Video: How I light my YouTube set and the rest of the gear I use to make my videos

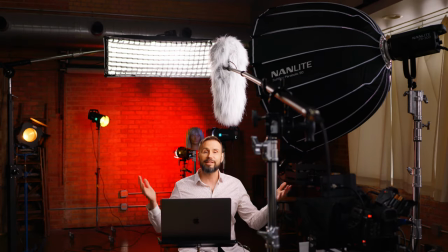People have been asking me to do this for a while so today's video is going to be all about my setup for YouTube.
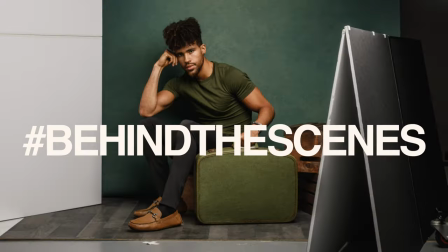So my general YouTube setup starts off with the lighting. So I'm using a Nanlite FS 300 in a 90 centimeter parabolic softbox with a grid on it.
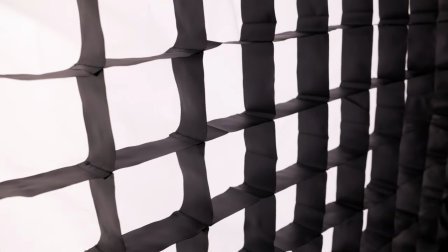And the great thing about the grid is it really keeps the light focused on my face and it doesn't really go around the set too much. Also it falls off quickly when it goes down away from my chin and onto my shirt. So you can see like right now my hand is illuminated but as soon as I drop it down there there's no light really, well most of the light isn't on there anymore and so that just sort of keeps things very isolated and the brightness of this light is actually dimmed down to 18
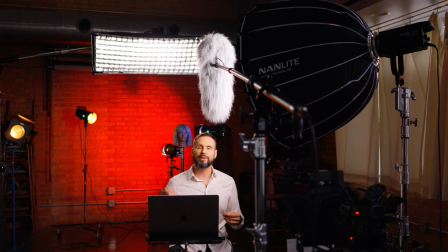percent. Then I've also got another FS300 behind me on a boom with an offset strip box and a grid and that's lighting up my hair and my shoulders.
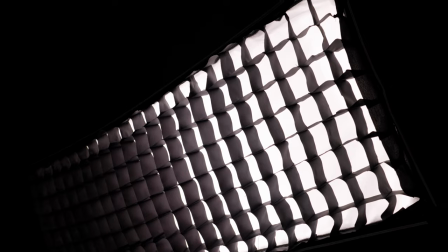I actually didn't intend to have the offset strip. I ordered it by mistake. A normal strip would have worked just fine and this one does work just fine. And it's also dimmed down to about 18%. It turns out that for these videos I don't need a lot of power most of the time, but I like to have the freedom to go up higher.
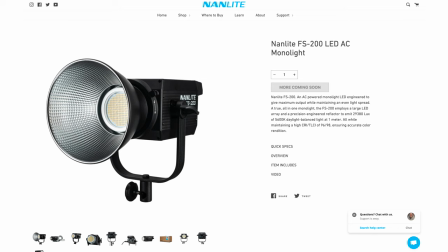So you could end up using the FS200 or the FS150 instead. I was really happy when Nanlite sent them to me because they're replacing my Aputure 120 and 300D lights.
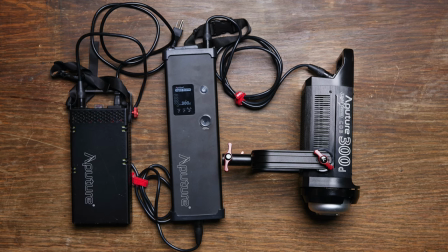And the problem with those lights is that you plug it into the wall, then that cable goes into a transformer, then a cable from that goes to a ballast, and then a cable from that goes to the light and it's just a pain to set up and to stow away and you've got to make sure that you're using the right cable in the right position and it's just something that i don't really like these nanlite lights are in
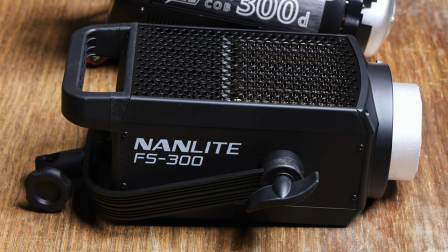the form of a mono light which you might be familiar with from photography and essentially the ballast the dimmer the transformer
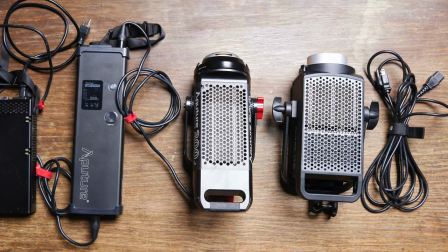all of that stuff is all inside of the light and you just use a standard cable like you would use for any light or computer between the light and the wall and it just works out great and the only thing that i left out of the lighting is that there is a v-flat
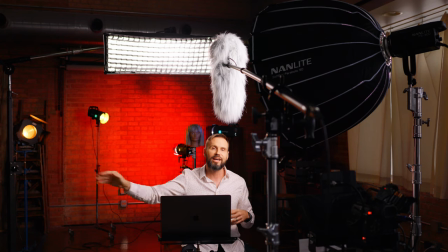world v-flat just out of the shot off to the side to sort of bounce back some of this
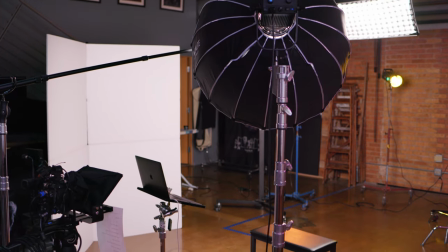light coming from the fs 300 which is lighting my face.
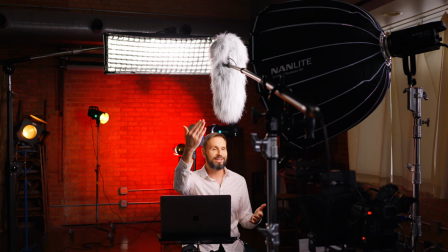The other thing that you probably can see right now in the behind the scenes image is the microphone.
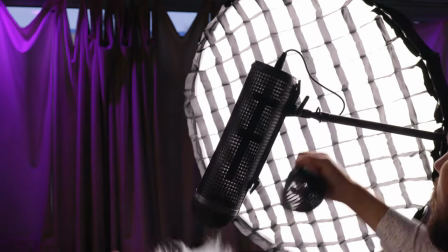And so this is a Sennheiser 416 shotgun style mic in a wind suppressing blimp.
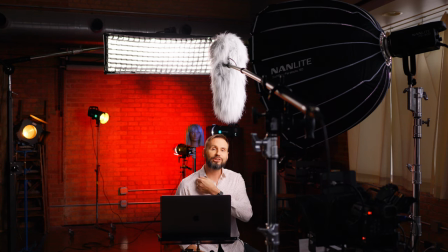I just keep this set up boomed over the set all of the time. Then I actually have another microphone and it's what you've been listening to and that's this lavalier,
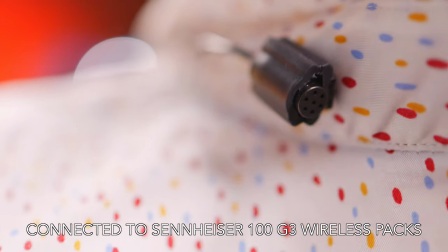a Sennheiser ME2 that's vampire-clipped to the inside of my collar.
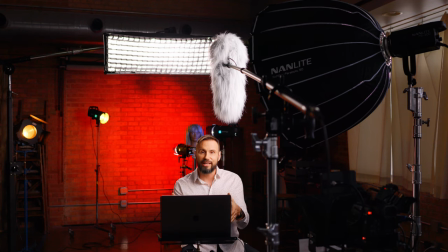I've also got this laptop set up here,
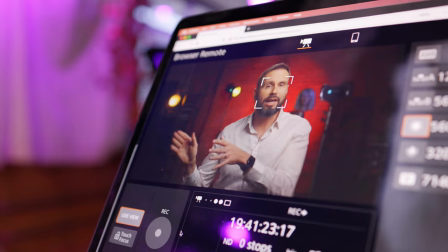and that allows me to look at my notes and also control the main camera, which is a Canon C200.
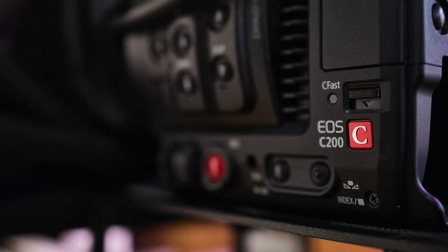And almost all the time, I shoot my videos in RAW format. That's 12-bit RAW in 24p. I just really love the quality and how it looks. Originally, dealing with this RAW data was a bit of a pain, but I learned over time that it's not that hard to deal with and I just really like the quality of the results.